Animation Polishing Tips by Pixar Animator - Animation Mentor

What is polish? Polish is the last 10%. You're plussing a structure that's already established. It's already working. It's there to help strengthen acting ideas. It's helping the physical movement become more believable to the audience.
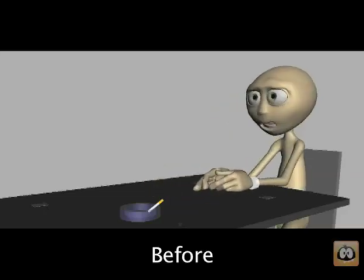(0:24) What's going on? She wants a confession. Confession? How? How can I confess to something I haven't done? It's the only way she's gonna pardon you. She's got nothing to pardon me for. I've done nothing. Don't you understand? Christ!
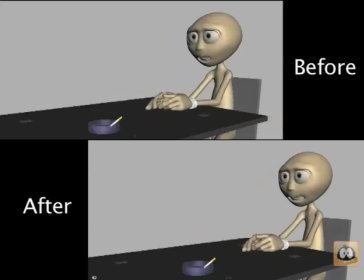(0:35) What's going on? She wants a confession. Confession? How? How can I confess to something I haven't done? It's the only way she's gonna pardon you. She's got nothing to pardon me for. I've done nothing. Don't you understand? Christ!
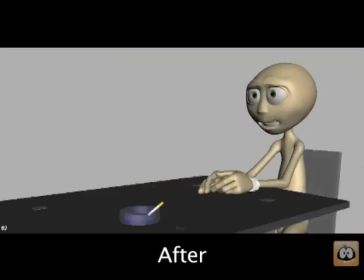(0:46) What's going on? She wants a confession. Confession? How? How can I confess to something I haven't done? It's the only way she's gonna pardon you. She's got nothing to pardon me for. I've done nothing. Don't you understand? Christ!
At this point, I'd like to look at my shot in sort of sections. Just because the shot is so big, it's sort of hard to focus it on the whole thing like that, especially when you're doing polish. Because polish is really all about the details. And if you have an entire shot, like a big shot, like 250 frames, which this shot is, it's hard to focus on those details. You can break up your shot into frames, so I can focus on the first 50 frames, and then just kind of work my way down my shot. Or you can break it up into phrases and just focus on the phrasing of your shot.
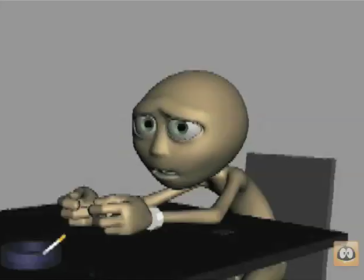(1:30)
For instance, here, what's going on?
She wants a confession. Confession!
There's the first part where he's sort of asking the question of what's going on, and then he's sort of just watching the character. So the first part of what's going on you could focus on.
What's going on? She wants a confession.
That's about 30 frames right there. The second part, which is more of a keep alive kind of part, she wants a confession. There's another 30 frames that I could focus on. And then there's this confession part where he does this take. That's the third section.
Confession? How?
So right there, you're starting to break up your shot in several sections because it just becomes a lot more manageable. This first part that we're going to look at with the hands during the confession take, one of the reasons it kind of stood out to me was it just felt like the hands were kind of going from an A to B pose for one thing.
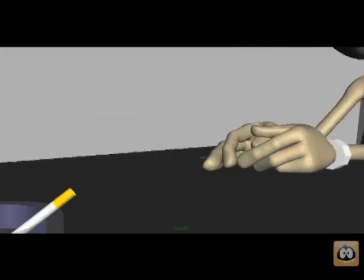(2:28)
So just one pose and then going into another pose and sort of just locking. And they felt really solid and not really too organic. The other thing that kind of stood out to me was the table, they just didn't seem to react with the table,
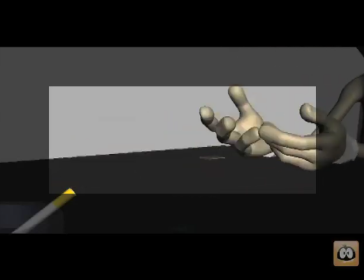(2:42)
which is kind of what I was speaking about earlier with physical polish, and how sort of your character should interact with its environment.
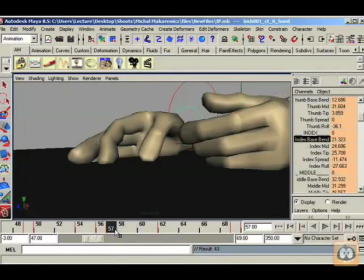(2:51)
So from 57 to about
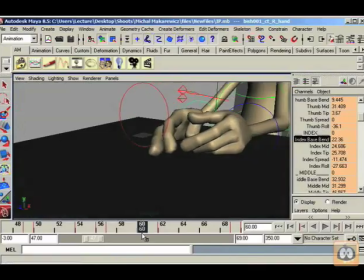(2:55)
60, I think would be a good part to drag these two fingers.
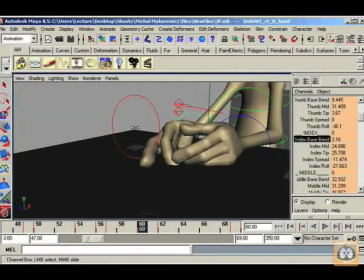(3:00)
So my index, I'm going to bring this down, I'm going to bring this up, and I'm going to bring my tip up a little bit. Bring this down and tip up. So it's really going to feel like he's really dragging that.
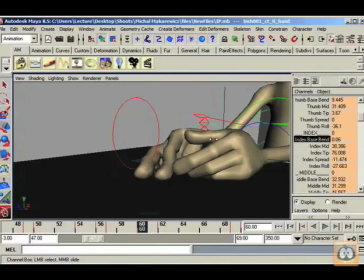(3:16)
So I'm posing this finger this way so that you really feel the resistance of the finger being pulled across the table. It's just that, you know, when it's doing this, you just want to really kind of feel that pushing across it.
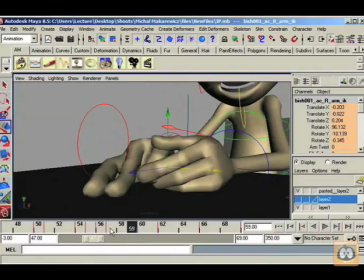(3:26)
For instance, I'm having this finger drag, and I should have this thumb drag as well.
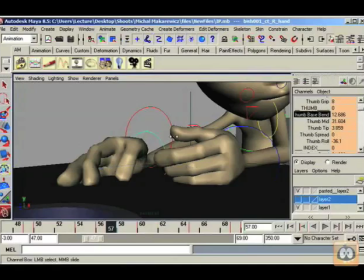(3:30)
So if I brought this thumb down, the base bend is down, so maybe the tip goes up a little bit. And then the thumb is going to kind of go inside the other hand, so I'm not really worried about its pose too much. But I do want that screen right thumb, where you're looking at right now, to react to that.
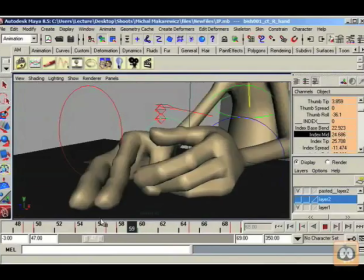(3:49)
So here you can really see the hands coming together and intersecting with each other. At this point, because there's intersections with the two hands, I'm going to work on the screen right hand.
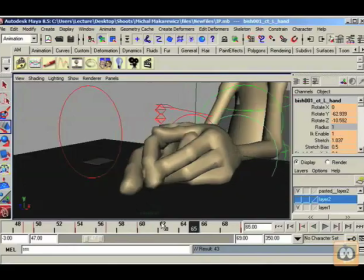(3:58)
So from frame 60 to about 65 is what I want to work on, because that to me is sort of the end part of the hands coming together.
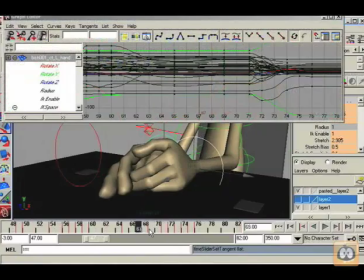(4:04)
Now, I actually think this relaxes actually too much.